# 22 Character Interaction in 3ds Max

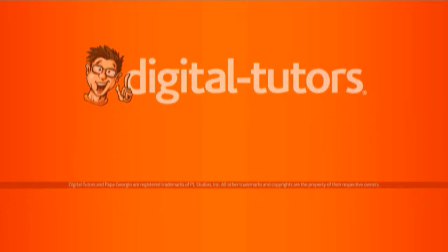Let's wrap up our work on the villain's head.
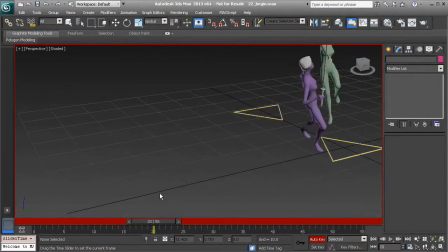So what we're looking to add is a sense of follow through and weight. So let's go ahead and get started.
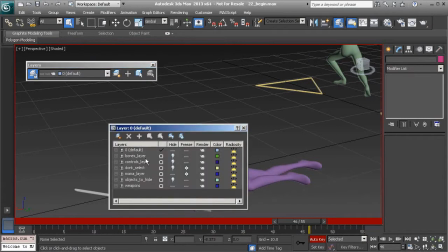We'll grab our layers and let's show our controls as well as the don't select layer.
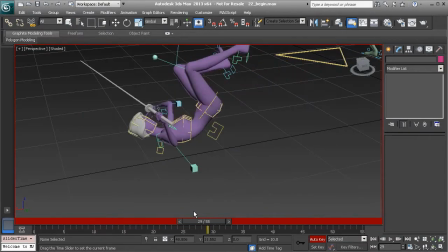Alright, so getting started, as she falls in, as of right now she's anticipating the fall.
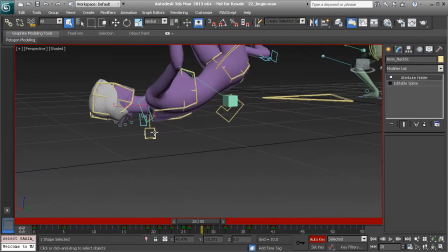You can see how her neck starts to rotate up before she touches the floor.
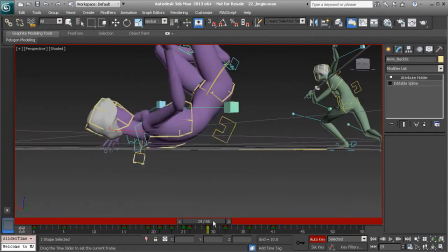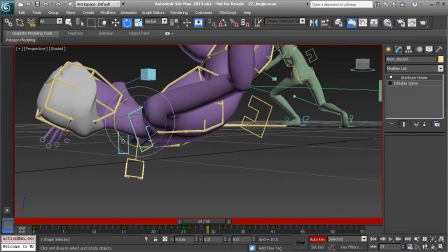So here's what we'll do on frame 29. Let's go ahead and grab the neck and rotate that down, and we'll bring
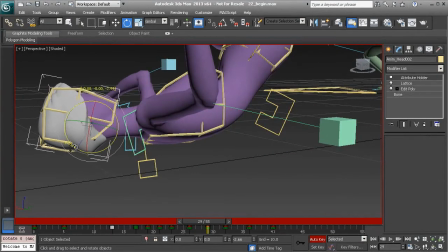the head up just a little bit in the Z-axis.
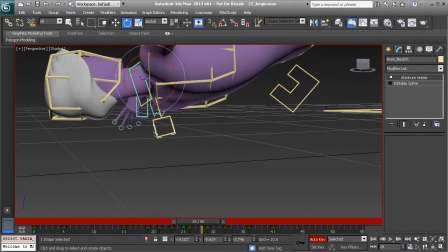And now on frame 28, let's go back to the neck control and just bring that down.
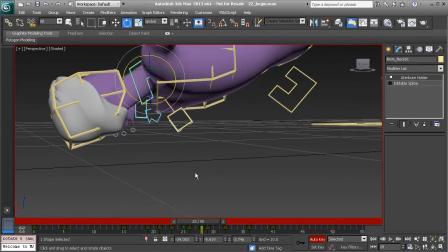So the head hits first, and then the back immediately follows.
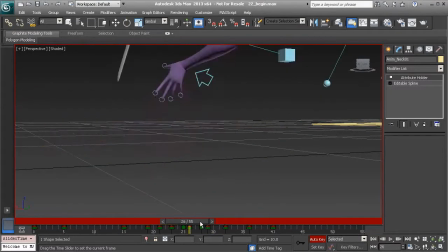Great.
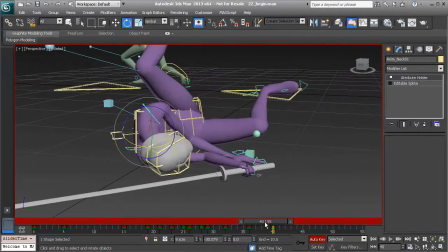Alright, so now we need to work on follow through and weight here.
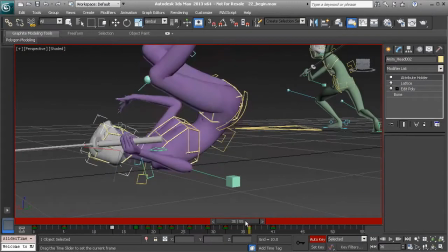So taking a look at each pose,
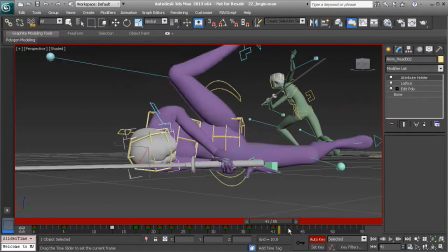as she rolls over, we need to make sure that she keeps her head on the floor when that happens.
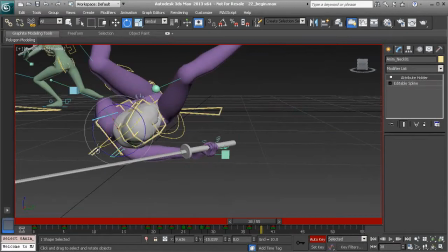So I might add an in-between on 38. With the neck selected, we'll just go in and drag that down
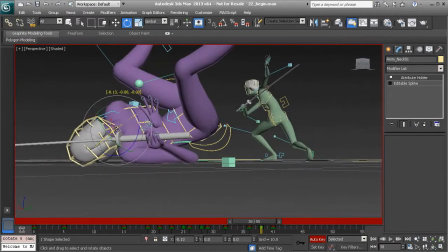to show weight.
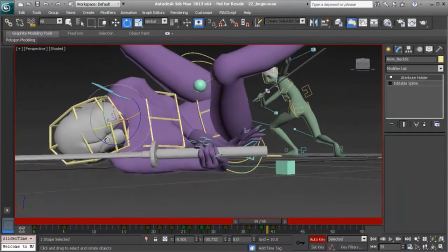We can do the same thing on 39. Let's go ahead and rotate the neck down.
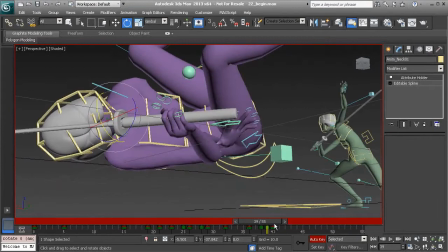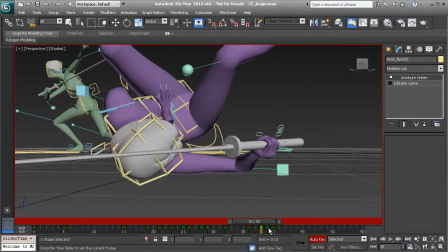So here you can see we're nearly animating frame by frame to have this happen. But sometimes we need to do that.
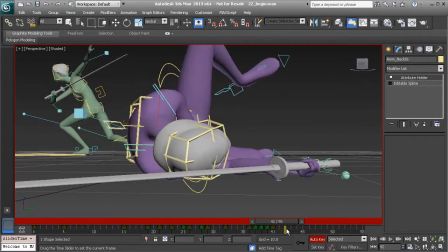So I've just added a keyframe on 37 as well, just to keep the head down.
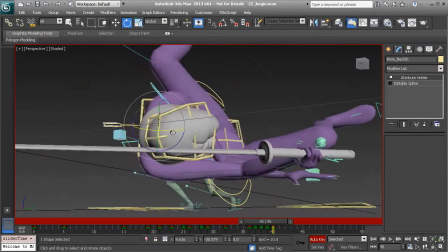And I might bring it down a little bit more on 40.
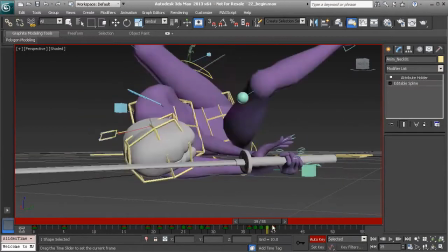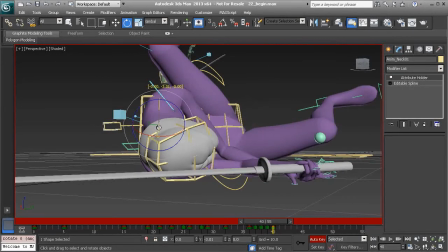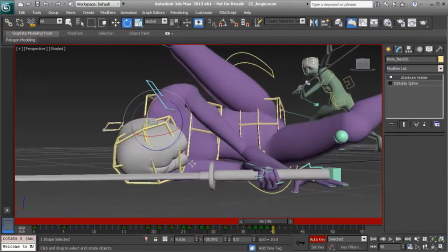Okay.
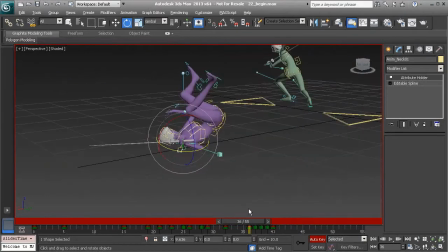That's looking good. We can go ahead and play this back. All right, beautiful.
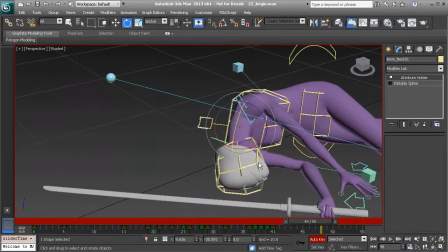So now we need to add some follow through, a bit of drag in the character's head,
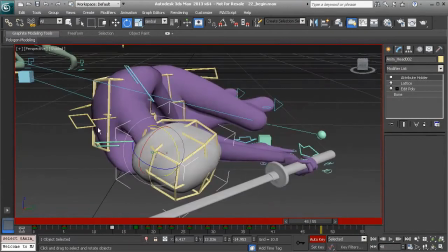and then we can finish by adding offsets with the neck control.
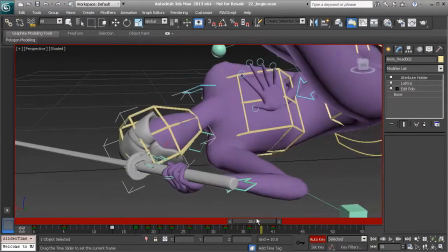So let's go ahead and start with the Z-axis. She rolls over.
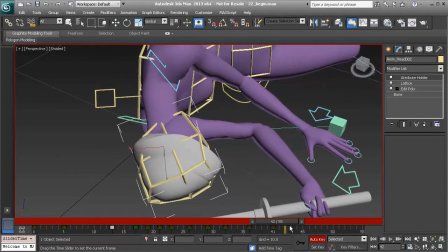Let's have the momentum of the head continue forward just a few frames. At about 42, we'll go ahead and rotate the head forward.
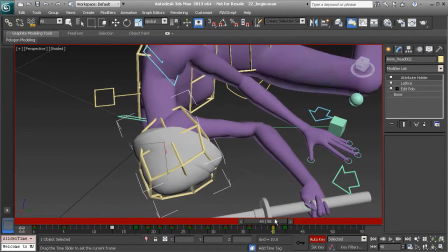Then a few frames after that. Thinking about the weight here, we don't want it coming back too fast, so on about 49, I'm going to rotate it back.
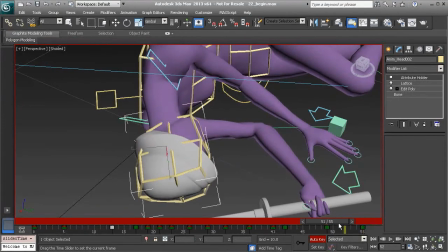Great, and then 50, we'll bring it forward, but not much. Maybe a little bit more so it's noticeable.
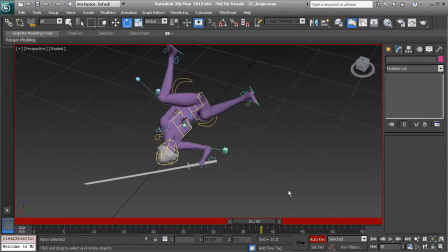Okay, great. So at this point, again, we can go ahead and play this back. Very nice. Okay, great.